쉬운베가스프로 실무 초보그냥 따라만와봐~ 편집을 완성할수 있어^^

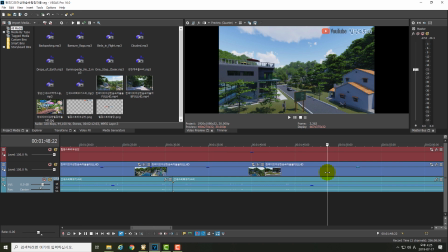(49:34)
이게 지금 딱그 폭포 있는 부분만 딱 하나만 하겠습니다.
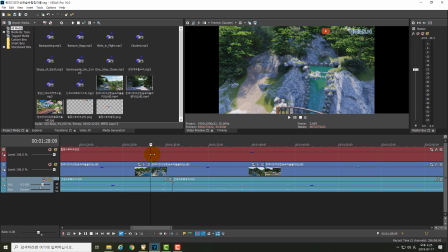(49:40)
그냥 여기다가 폭포 소리 하나 잠깐 짧게 찾아서 쓰려고 그랬는데 이게 만만치 않네요.
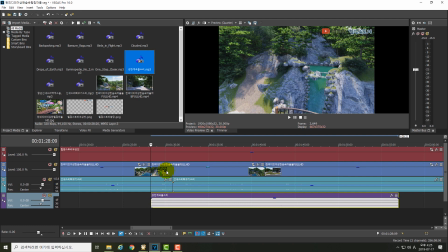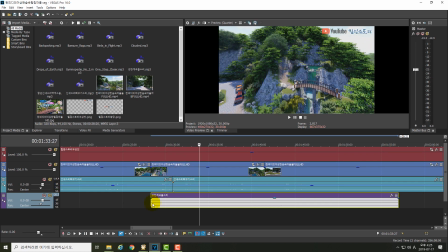(50:10)
사운드가 음질이 별로 안 좋죠?
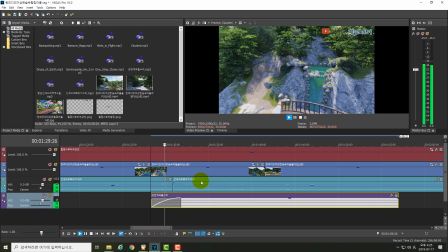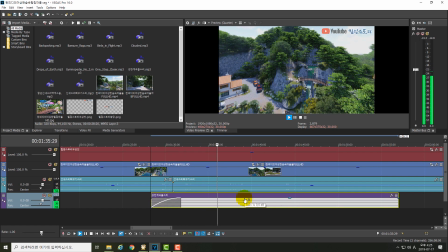(50:22)
점점 멀어지면서 이 정도면 소리가 안날 거라 네, 여기 좀 잘리겠습니다.
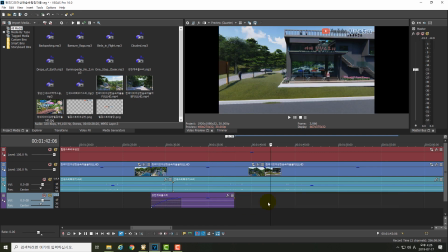(50:29)
컨트롤 S 이건 이제 S로 잘라내고 얘를 뒤에 걸 지우고 다시 마우스를 오디오 끝부분에 대서 페이드 천천히 줄어들게 페이드 아웃
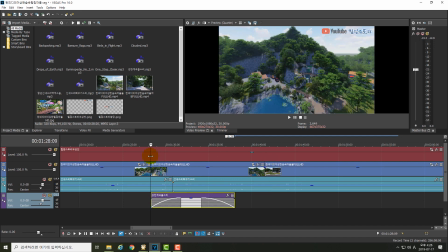(50:43)
이쪽은 페이드 인 페이드 아웃 그러면 서서히 커졌다 서서히 줄어드는 자 들려서 점점 멀어지면서
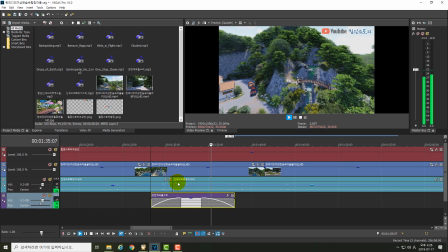(50:54)
물소리가 점점 천천히 사라집니다. 멀어지니까. 그렇죠?
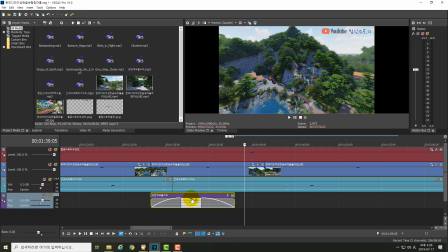(50:59)
아, 이게 오디오 자체도 지금 너무 커요. 그래서 조금 줄이겠습니다.
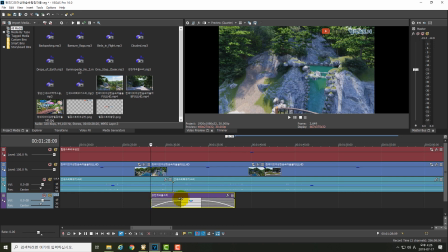(51:05)
아래로 내리는 거 아까 했죠? 자, 이러면은 자, 요거는 오디오를 좀 이렇게 하겠습니다.
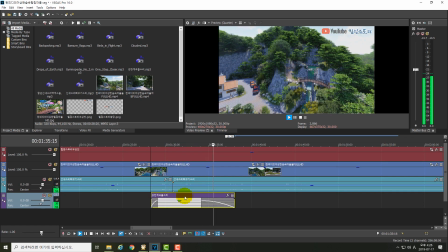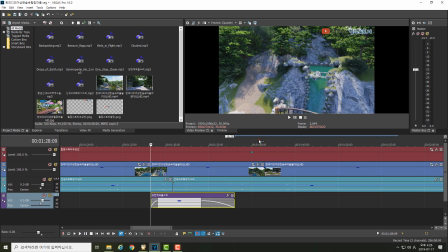(51:24)
자, 이래서 이것만으로도 이제 뭔가 영상을 렌더링하면 그냥 쓸 수도 있어요.
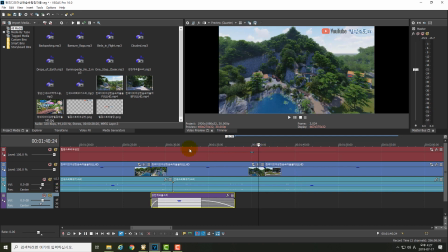(51:32)
쓸수 있는데, 걔도 비디오에는 그 사운드, 그러니까 오디오가 굉장히 중요합니다. 거의 뭐 50대 50이에요. 아니면 뭐 오디오가 더 높을 수도 있어요. 때에 따라서는.
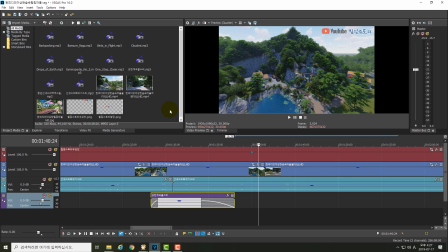(51:48)
무엇이 중요한 거에 이제 초점이 이제 맞춰지면 말이죠. 자, 그래서 이제 그 힐링이니까 오디오를 하나 넣어보겠습니다. 오디오를 아까 제가 이 드롭이었나? 요거 한번 먼저 넣어볼게요.
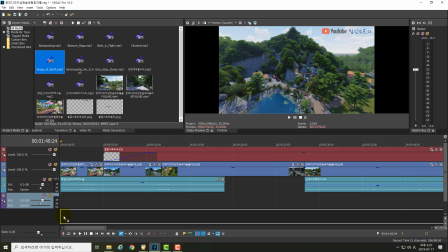(52:08)
맨 아래에다가.
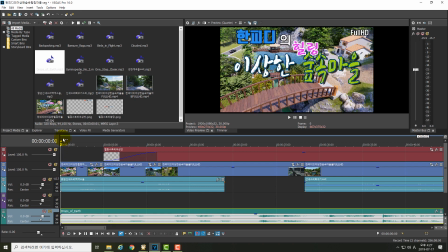(52:13)
재생.
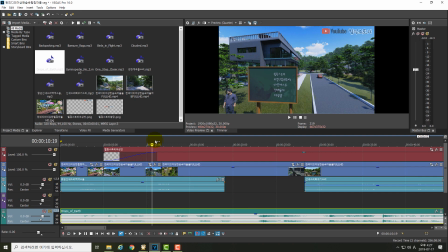(52:24)
자, 스톱. 요걸 좀 화면을 조금 축소하겠습니다, 이제. 비디오 화면을 이렇게 해서. 자, 요거 그 음악은 살짝 뒤에서 시작되게.
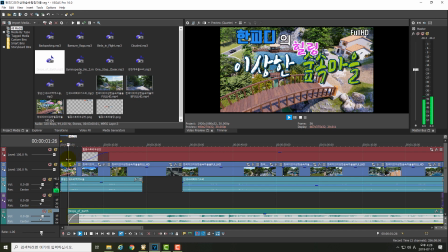(52:40)
처음에 그 정지된 이미지에서는 그냥 새소리만 나고 조금 있다가 이제 음악이 조금 더 뒤로 가자.
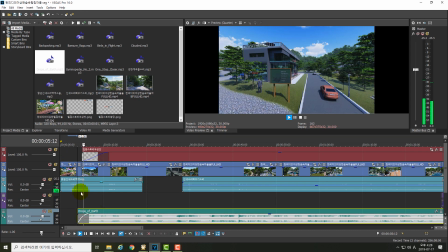(52:49)
거의 끝날 때쯤에서 소리가 나게. 그러면서 이제 영상이 이어지죠.
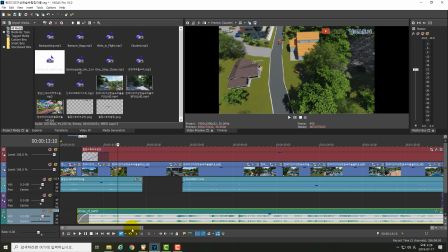(53:00)
그 영상은 뭐
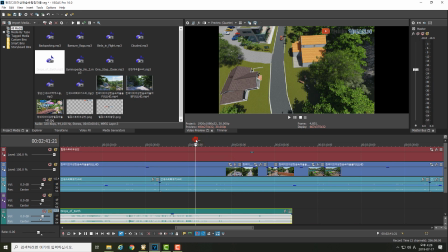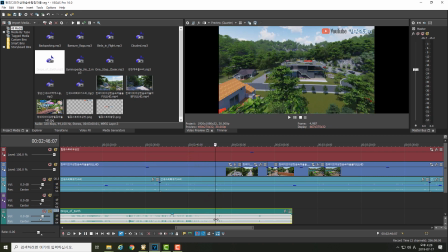(53:10)
어떻게 때 맞춰서 여기서 딱그 사운드가 오디오가 여기서 음악이 멈춰주네요.
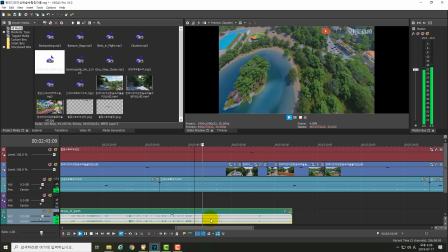(53:16)
화면이 바뀌면서 씬이 바뀌면서 음악이 끝났죠. 아, 이러는 게 이제 행운이죠, 행운. 자, 이렇게 해서 요거를 S에서 뒤집고 잘라요.
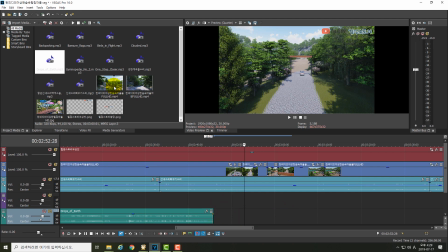(53:30)
장면이 바뀌었으니까 여기는 이제 다른 음악을 넣겠습니다. 오, 이렇게 얻어 걸리는 수도 있어요, 이렇게. 고맙죠, 이런 때는.